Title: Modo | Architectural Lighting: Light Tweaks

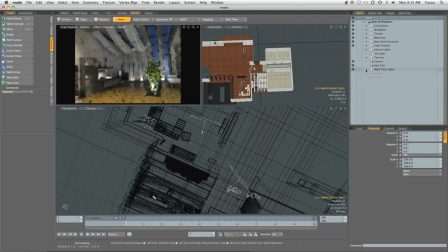(21:01)
And we'll also add to those the corrugated cabinet lights. So if I look, there we go. Just much nicer lighting with the corrugated lights being on.
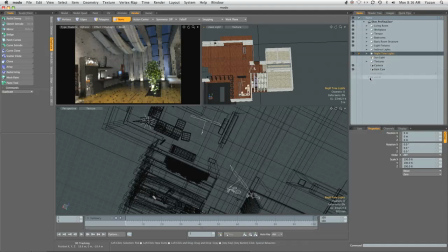(21:19)
Alright, so that's pretty much it for lighting and texturing or surfacing. Save, and we'll move on to rendering.
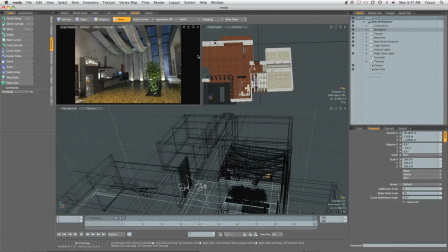(21:36)
So before we go to rendering outputs, I just wanted to make a few changes that I've noticed after looking at this. One being that the shadows on the beams are a bit too harsh from the uplighters,
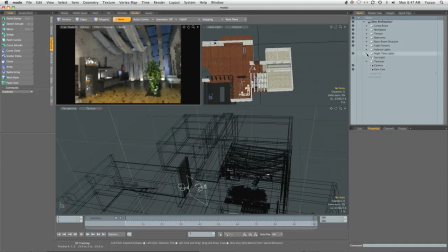(21:52)
so we're going to change the size of the uplighters as well as the bamboo uplighter. We're going to just change the width to about 0.02 and the height to 0.02,
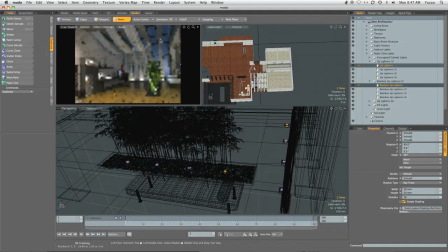(22:06)
and this will give it some volume and therefore smooth some of the shadows on these lighters. And the other thing is, I don't really like the outside of my building.
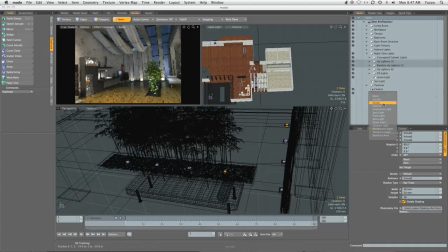(22:22)
I'd like to maybe put another uplighter, but this one's going to be coming from the outside.
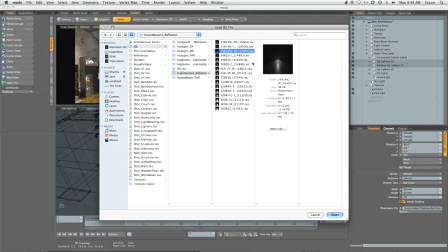(22:29)
So if I go to my IES light, incandescent, I'm just going to choose a 25R14.
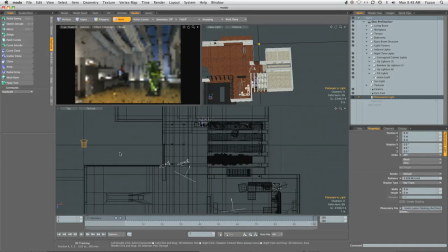(22:39)
Place this one, take it all the way outside, take it right view. So I'm going to take it up
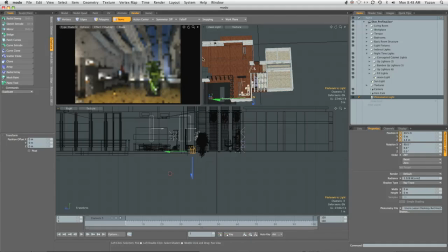(22:56)
90 degrees. Let's turn off our workplace and our living room. Okay.
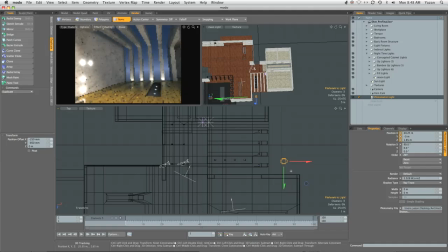I'm going to increase the power to something like 50.
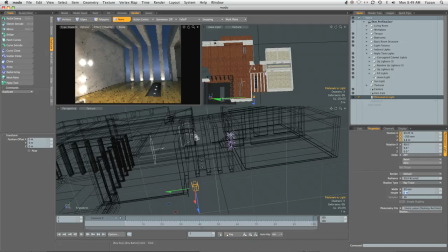(23:28)
Also going to give it a width and a height, 50 millimeter on width and height. Let's get the radiance up to something more reasonable for an outside light. I'm going to rotate it just a little bit so it faces my wall.
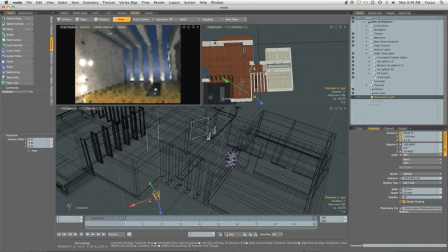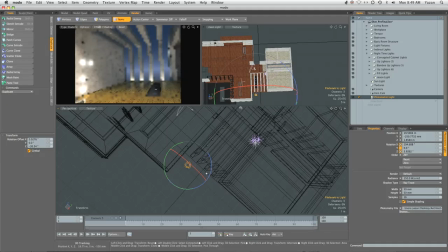There we go. Okay, that looks much better. I just want to make it seem like there's an actual light outside.
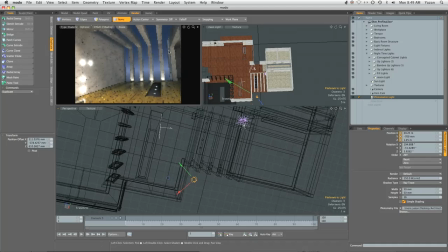(24:23)
Just to give a little bit best highlight on the wall. And we need to go to our shader tree. Change this into neonish bluish tone. We're going to rename this to
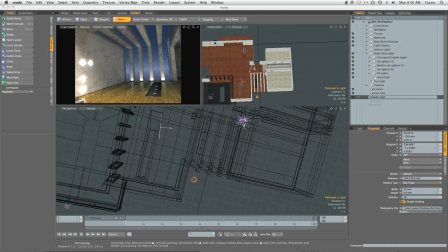(24:45)
outside high light and put this into our into our nightlight folder. Okay. I'm also going to change the downlighter
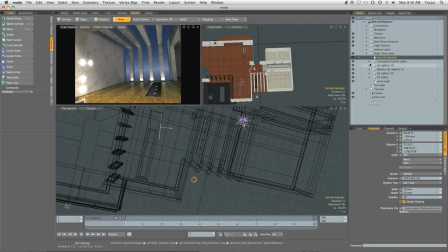see, this one should have been downlight.